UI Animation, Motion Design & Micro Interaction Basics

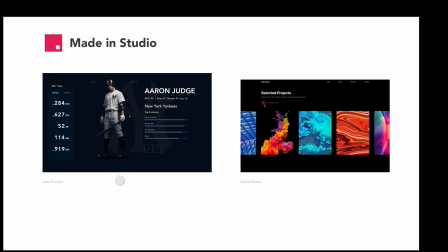(28:35)
One thing I really enjoy about Studio is that their default easing values seem to be the smoothest for whatever reason i've just experienced that personally which means less
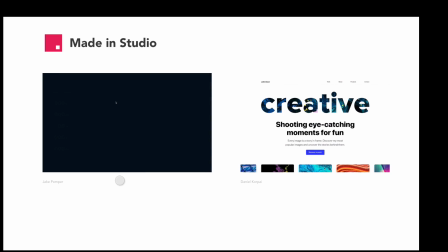(28:43)
time i have to spend adjusting the easing of each individual layer i could be completely wrong about that i just have noticed that the feel
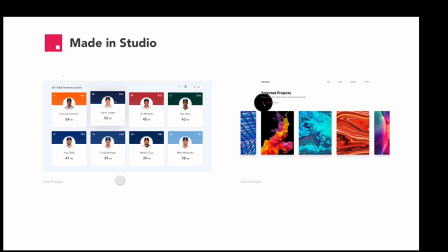(28:51)
of the easing seems to be better out of the box not a huge deal not a deal breaker but
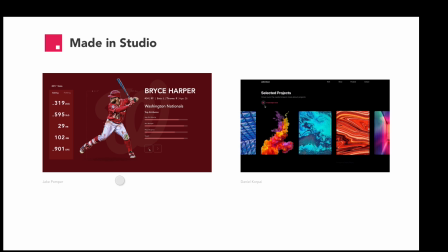(28:56)
something i noticed one other great thing about the studio is as a standalone design tool it's pretty
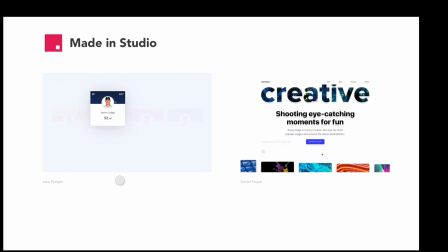(29:01)
damn good it is still missing some things like sketch and figma have like background blurs and
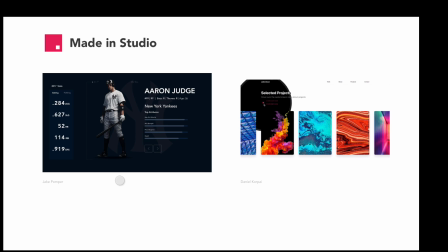(29:05)
i know they're all working on this stuff but it's a pretty complete design tool as well I probably wouldn't use it to build out like a design system or anything I'd still use sketch or figma to do something like that,
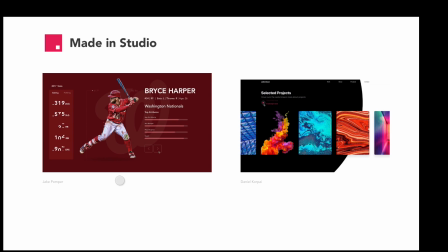(29:14)
but it's pretty complete in terms of Being able to design from low to very high fidelity on the same tool
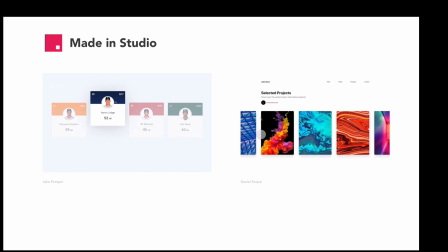(29:21)
Here on the right we have a really awesome
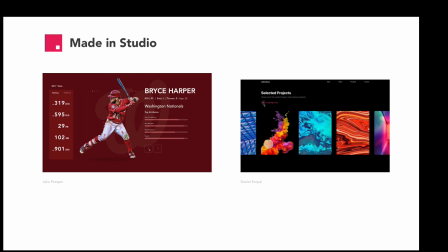(29:24)
Photography portfolio it looks like with some really intricate animations really smooth animations by this designer So just gives you an idea of some of
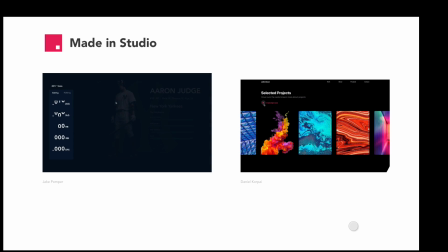(29:31)
the stuff you guys can do inside of studio And I have a whole studio playlist if you guys really want to learn studio
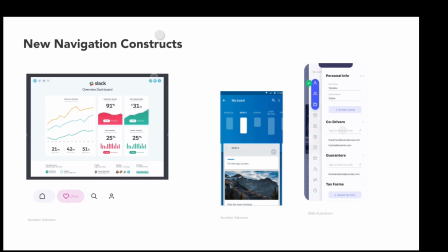(29:37)
So I wanted to just wrap up this video with a bunch of really good motion studies that I found.
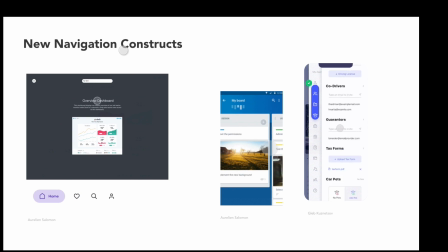(29:42)
I kind of organized them by navigation and data visualization, so you'll see how I sort of organized these.
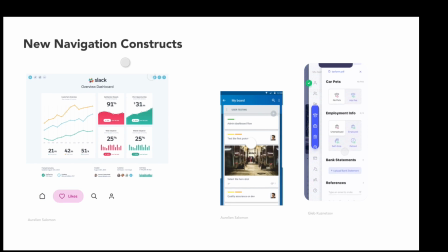(29:47)
But I found some really great use of motion to create some new navigation constructs that maybe we otherwise wouldn't have thought of.
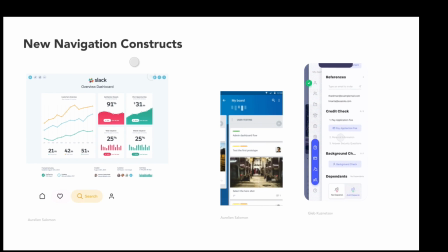(29:54)
You know, as design gets like super templatized these days, there's a lot of like cookie cutter templates out there that designers are leveraging and UI kits.
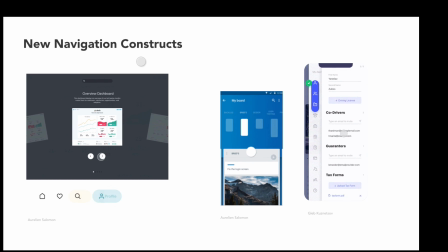(30:02)
But it's really the motion design that really helps you create new and interesting navigation patterns and ui patterns so i just thought some of these were really
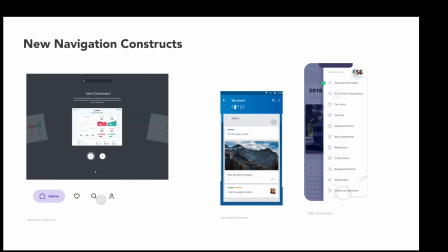(30:10)
awesome um here we have like this interactive tab bar i've actually made a tutorial on how to make this inside of studio um you see like
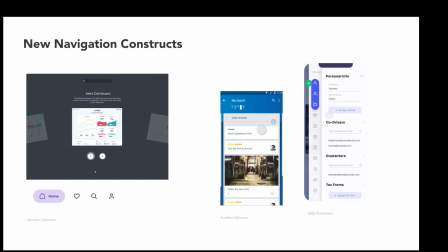(30:18)
a lot of this navigation is swipe based and scroll based which is not something you can really get from just a static
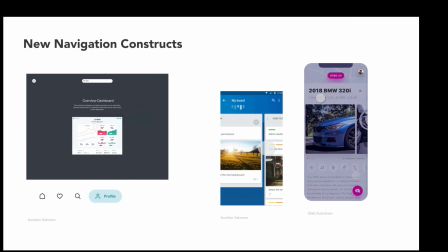(30:25)
design template see like this is not a navigation pattern that we're gonna just find in a random ui kit right like this is something you really have to think about from
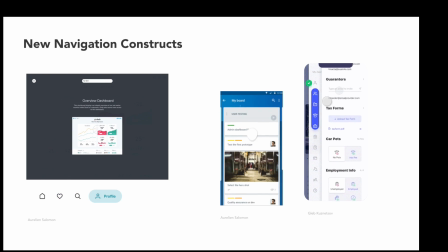(30:32)
a motion and interactive perspective to be able to prototype and some of these tools allow you to do this really easily so
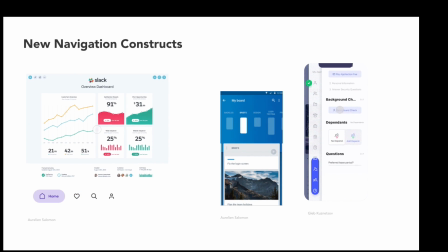(30:38)
just thought these were some cool navigation explorations you
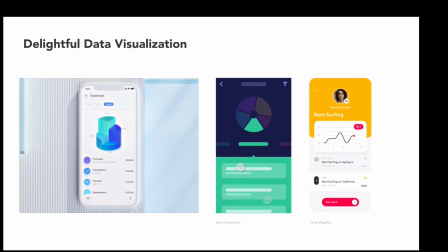(30:43)
can also use motion to really up your data visualization i really like this example again it's a very low fidelity motion study
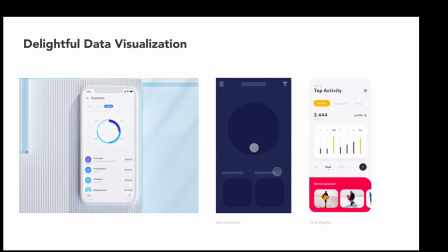(30:49)
here but like you already get the point of how you're using motion to bring your data to life this one here on the left is probably not something you can do in an interactive prototyping tool you'll
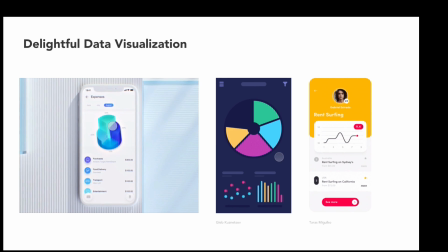(30:58)
definitely need like After Effects or some 3D animation software to do that 3D transition,
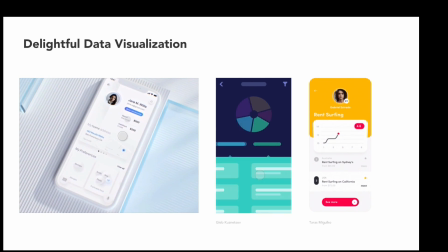(31:03)
but you can kind of stitch together stuff from After Effects and a tool like Principle and Flinto to create these really awesome data visualizations.
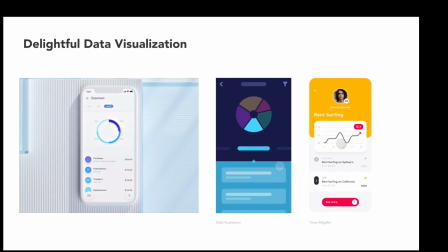(31:12)
Here's another one that I thought was super interesting.
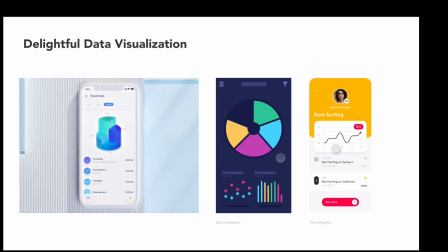(31:17)
Some really cool data visualization studies that really leverage good motion design.
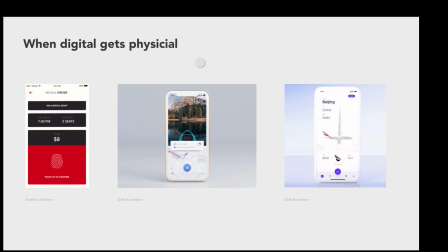(31:23)
I'm also a really big fan of using motion to make our digital products really feel like physical products in a way.
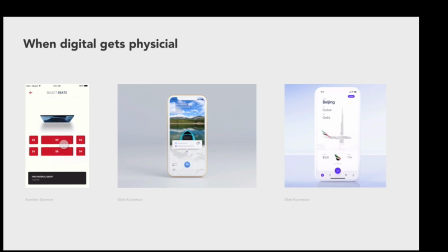(31:29)
I thought these are really good motion studies like this one on the left is a very lifelike ticket buying experience where this designer literally like takes you inside of a movie theater to pick your seating and buy a ticket for a movie here's a really cool navigation experience that's very immersive feels like
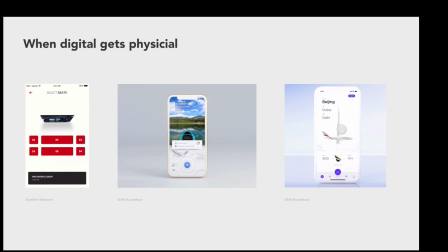(31:44)
real life here's a really awesome flight purchasing experience makes you actually
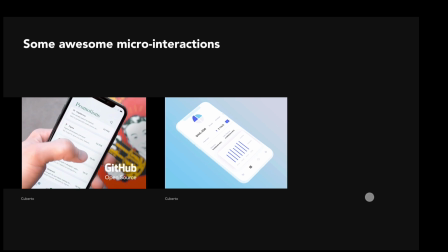(31:51)
feel like you're on a plane flying which is pretty cool and here are just some really cool micro interactions that that I saw on Dribbble. I really like the Swipe to Delete by Cuberto Design. I've actually seen this tutorial on how they do this in After Effects. They've actually been able to implement this in code.
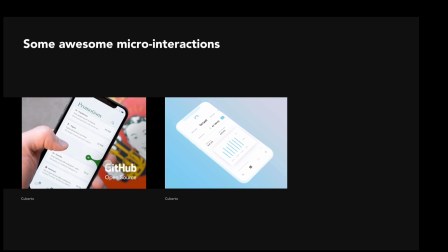(32:07)
So, you know, I am a big proponent of just always trying to design the best, most interactive experience and let the developers figure it out. Because when there's a will, there's a way. We shouldn't have to box ourselves in and, you know, put limits on ourself. This is how we push design forward.